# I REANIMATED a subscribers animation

I was randomly scrolling through my YouTube comments on a video and I saw a subscriber asking for their work to be reanimated.
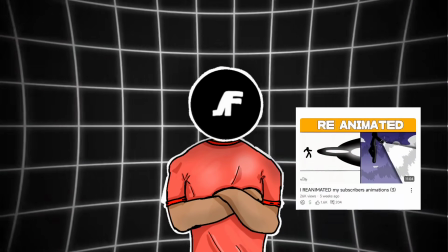[0:06]
Now normally, I'd probably wait until the next subscriber reanimation video, but today, I decided to randomly reanimate this subscriber's animation. As always, there's a twist. In this video, I'll be reanimating my subscriber's animation in 24 hours. Before I get to work, here's the clip I'll be reanimating.
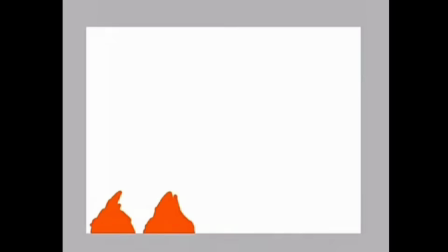The video looks good. I genuinely like the concept of the animation. Basically, the red stickman appears and uses his speed to kill off the black stickman. But what makes it cool is the after images the red stickman leaves while running. Alright, now that we understand the concept, it's time to reanimate it in my own style.
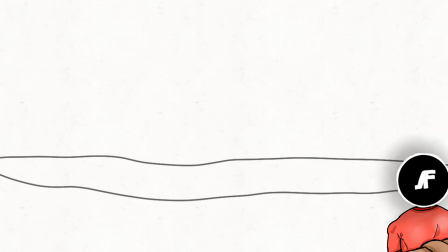[0:54]
I opened up my Flip-a-Clip and got to animating immediately. I started out drawing the backgrounds. In the animation I got sent by my subscriber, the background was a little too plain, so I decided to switch things up and draw in a mountain background.
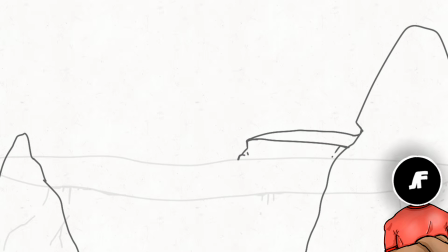[1:09]
It took me about 15 minutes to draw and paint the mountain background. I wanted it to look like they were fighting at the flat mountaintop.
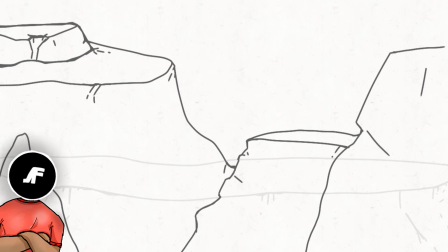[1:16]
I drew in those little cracks as well to give the vibe that they were actual mountain rocks.
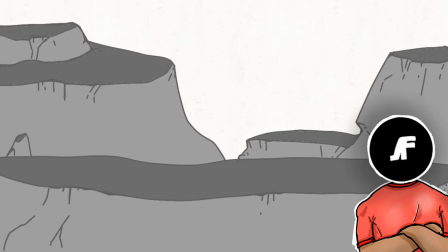[1:21]
After painting the rocks, the next thing was to animate the characters. But before I get into it, allow me to draw out a short storyboard. We've got two stickmen in this animation, black and red. The black one is basically the dummy stickman in this situation, so he takes the hits without reacting, just like in my subscriber's animation.
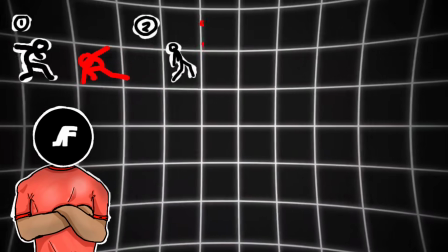[1:40]
First, the red stickman falls into the scene. He then jumps up and slams the black stickman.
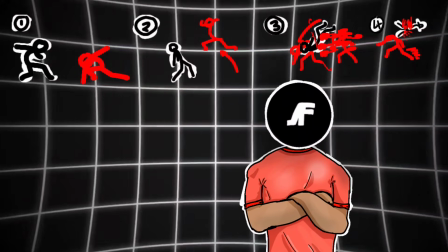[1:45]
While the black stickman is reacting from the hit, the red stickman uses his speed to land multiple punches on the black stickman still floating in the air.
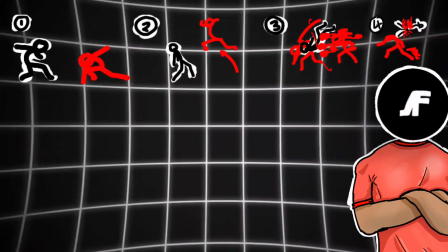[1:54]
Eventually, the black stickman explodes and the red one zooms out of the scene. It's a lot, but 24 hours is enough time to finish.
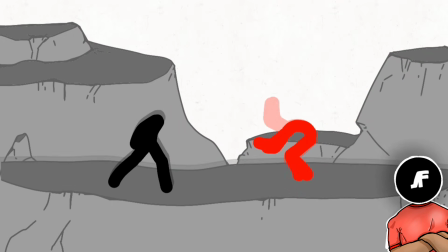[2:02]
Following the storyboard, first, I animated the red stickman landing into the scene.
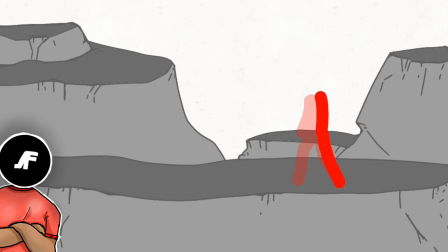[2:07]
When he landed, I added a little shake effect to the ground. After the red stickman recoils from the land, I animate him gathering momentum for his jump punch.
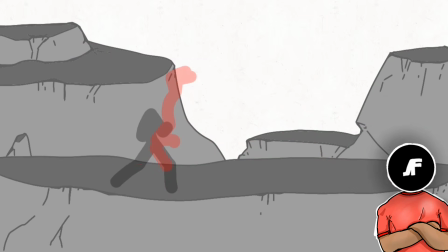[2:19]
While the red stickman is in the air, I animated the black stickman take a step back right before he gets slammed into.
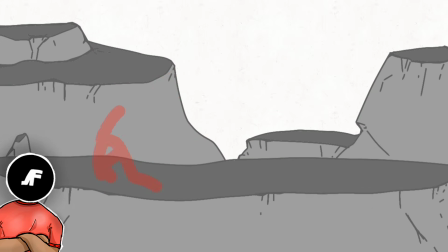[2:26]
When the red stickman lands, I animated the ground shake because he hits it with a lot of force.
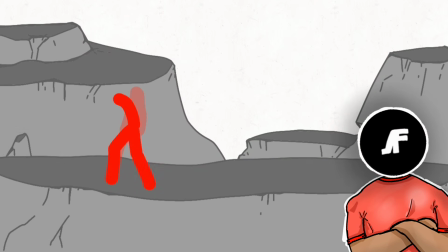[2:32]
After landing, he slowly gets up, then stretches out in anticipation before finally zooming out.
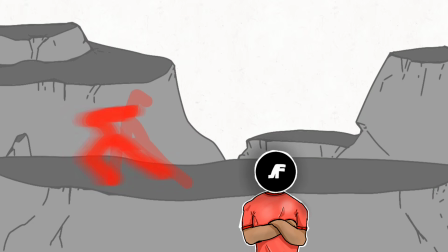[2:38]
I added in the blur motion effect at the part where he zooms out to show the intensity of the speed.
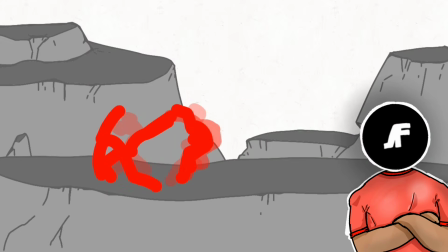[2:43]
After animating the moves of the red stickman, it was on to the next. I animated the black stickman floating up slowly after getting slammed into the ground.
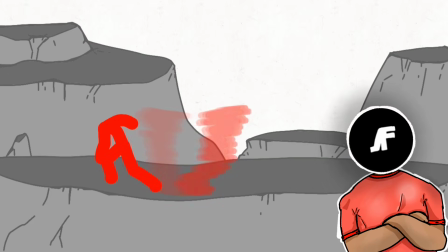[2:52]
I animated him on threes to really sell the slow-mo effect. Next was to animate the red stickman moving at super speed while hitting the black stickman. Basically, while the main stickman's body is on the ground, his after images are moving at super speed hitting the black stickman. I'm keeping the original concept just like in my subscriber's animation.
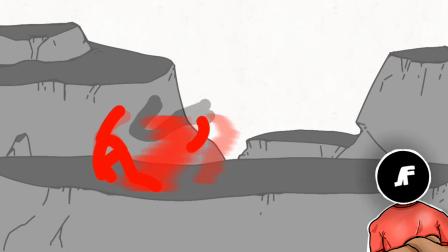[3:11]
First, I animated the blurred motion of the stickman moving in circles around the black stickman.
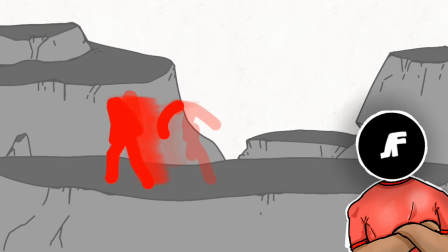[3:16]
Then on another layer, I animated the after images of the stickman throwing punches at super speed while also moving in circles around the black stickman.
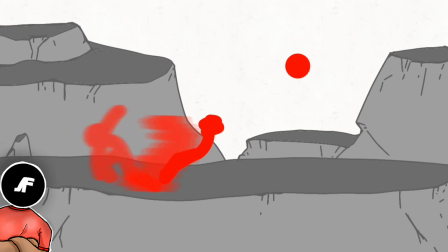[3:25]
While animating, I decided to add heads to the red stickman, especially to this part of the animation where he's mostly blurry.
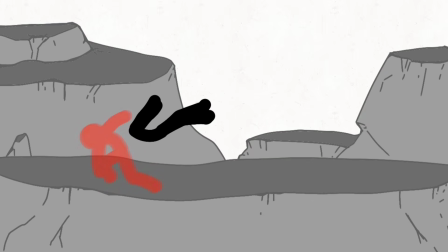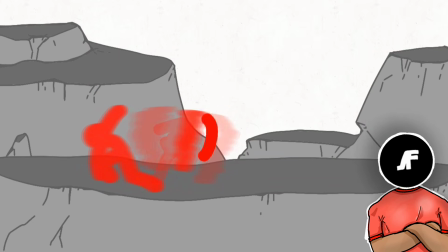[3:37]
After adding the heads, I decided to animate a second after image on another layer.
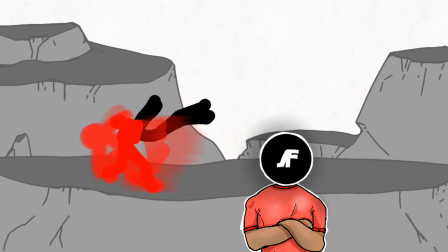[3:42]
This just shows how fast the stickman was moving while making his moves. Eventually, I went back to add heads to the red stickman.
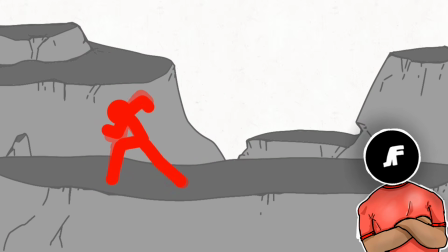[3:49]
A thought crossed my mind while adding the heads. I figured I could make the after images look even cooler if I added the motion blur effect to them.
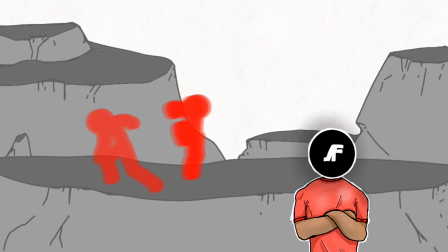[3:57]
So that's what I did. I made them all blurry.